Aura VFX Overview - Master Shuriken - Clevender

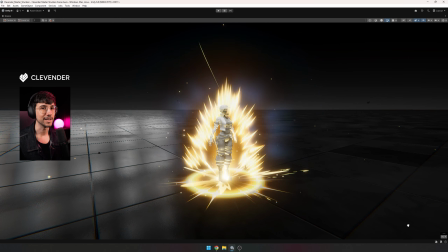0s
This is the aura effect that we'll be creating in the next lesson together, you and me. So I know that you understood all the core principles behind Shuriken,
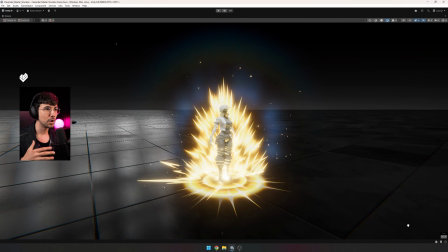9s
focusing mainly on creating the particles and using the most common use cases on a daily basis for VFX creation, and not focusing on any of the shaders, materials, or textures. Those will be provided with the project resources, so we can focus on this.
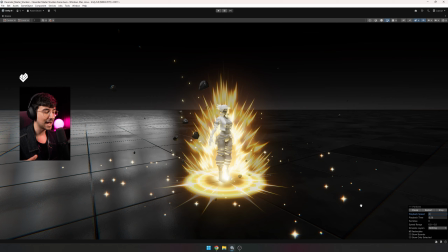27s
Let me show you around, but before that, let me expand this one and set the playback speed to like 0.1, so we can better see this in slow motion. You can see there's a couple of effects that will be happening at the beginning and never again.
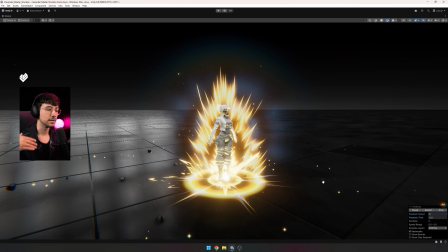40s
So those are like intro or fade in type of effects. And then we've got the infinite loop that's just the aura going on over and over again. Then we've got a bunch of layers that I want you to try and recognize without me jumping into the particle systems.
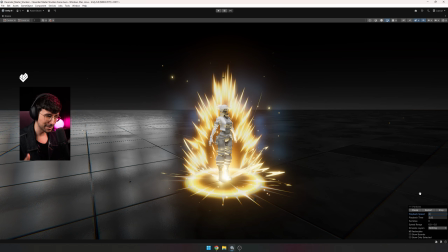57s
So gonna wait for maybe 10 seconds so you have time to think about it. But I'm gonna be slowly pointing out those layers. So first, obviously, we've got the main aura, which is the one that's expanding behind the character. Then we've got some of those trails floating up, some sparks, some rock debris,
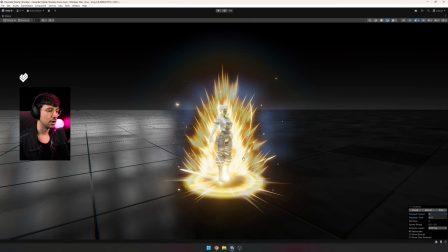76s
some little flares that will be going all around, this glow on the floor, and there's a bunch of subtle layers that will bring flare into the mix, but they're barely noticeable. So there's a glow right there and another one in the floor,
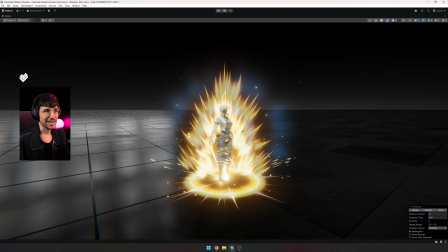95s
which are creating volume, but they are not like the main focus of the effect. Then you've got those bluish, purplish toned flares right there. And also from time to time, you'll be seeing there's a rainbowy flare going on there.
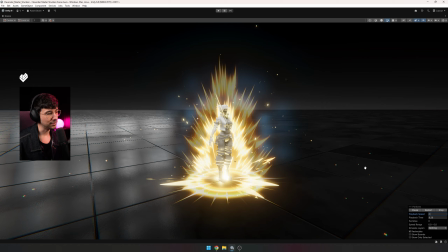110s
So it's more like a type of light energy feeling that's being added on top of everything.
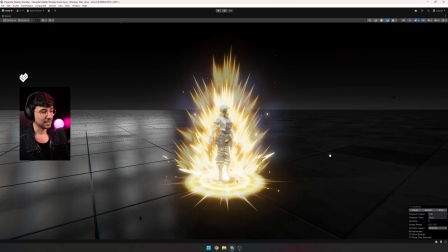118s
And as you can see,
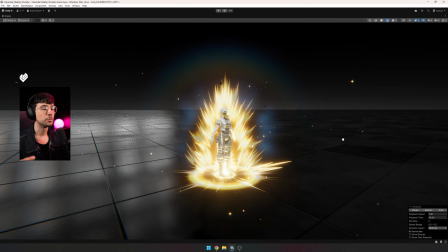121s
it's really conveying violence because everything is going super fast and the main focus of attention is right there at the bottom. So there's also a light spawner, spawning light in the character. You can see the light spilling in the character.
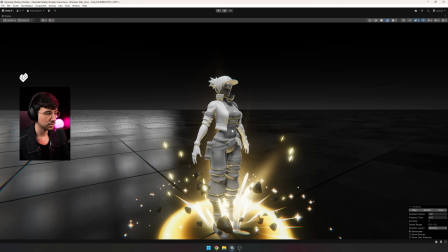135s
If I pause this, you'll see that the character is not lit, but if I play this, you'll see the light beginning to affect Bexa right there, which is pretty great.
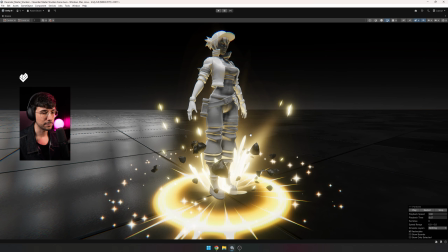144s
Then there's a bunch of those rocks that will only spawn at the beginning, and this kind of like flare ring that will
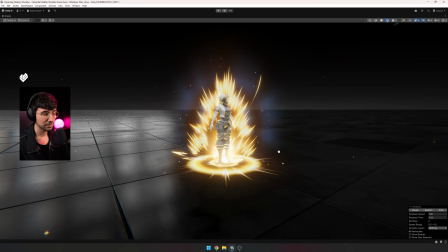151s
be appearing each 7 seconds, something like that, just to give up a bit more of a pulsating feeling.
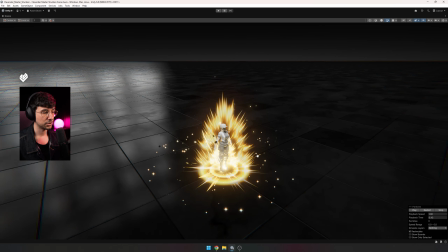157s
And then there are a couple extra elements here and there, so let me just jump into those effects.
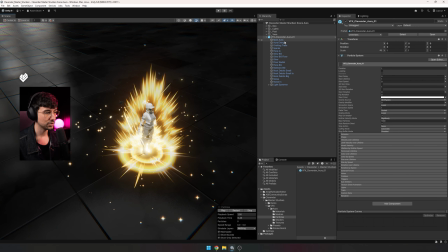164s
I hope that you were able to recognize some of those. So first, there's the main aura, right?
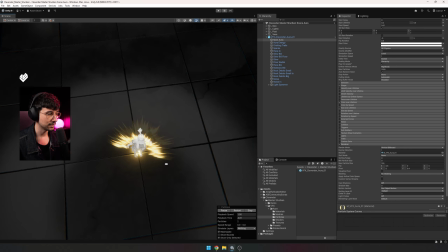170s
This is in a vertical billboard, and yeah, this will follow this rotation, but not horizontally,
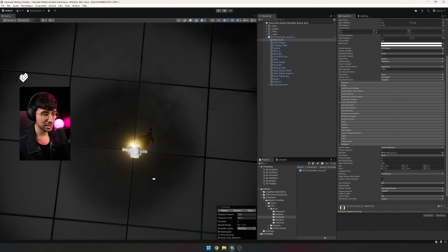176s
so it's giving that kind of a strange look if you're looking at it from this angle,
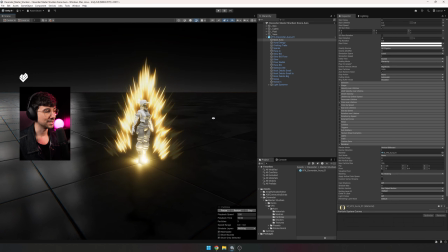182s
but it should be fine otherwise if you're just looking at it that way.
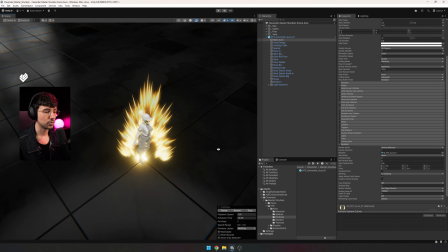186s
I could have used another approach for this, but I just wanted to have a vertical billboard into the mix.
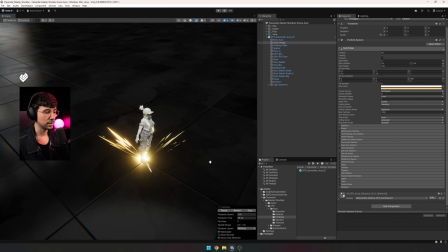192s
Then the aura energy, this is a flipbook that I have created, right?
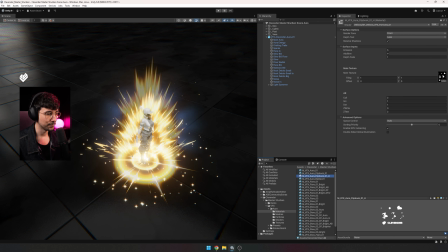196s
I made that one using Photoshop real quick, and I wanted to have this little animation, like a flipbook animation,
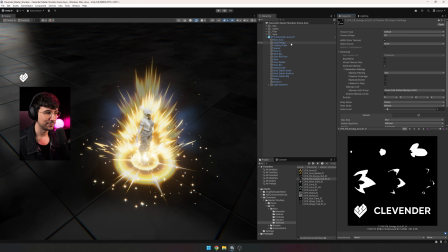205s
so we can actually try out the flipbook animation on our effects, the texture sheet animation module.
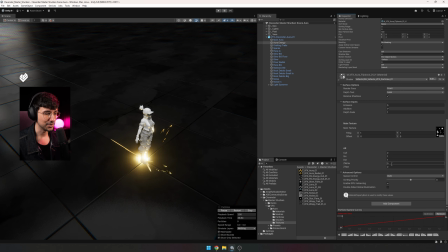214s
As you can see, it's using a 3x3, but it's limited to 6 frames, so it's not going to display the Clevender logo down there at the bottom.
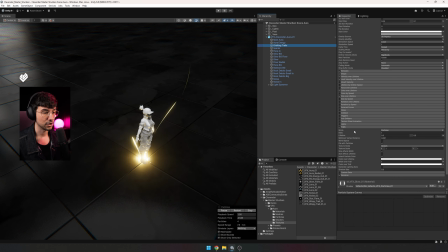222s
Then the orbiting trails are going to be using the trails without the render mode set to none, so it's not going to display any billboards. So it's just trails orbiting and using forces of lifetime and whatnot.
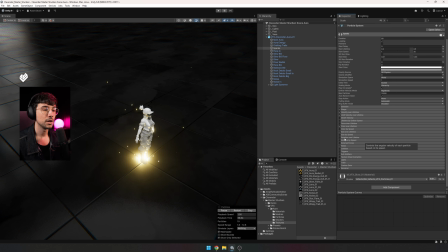236s
Then there's the sparks also orbiting using noises, and it's just a glow with variance to it. Then there's the flare, which is gonna happen at once at the beginning and never again.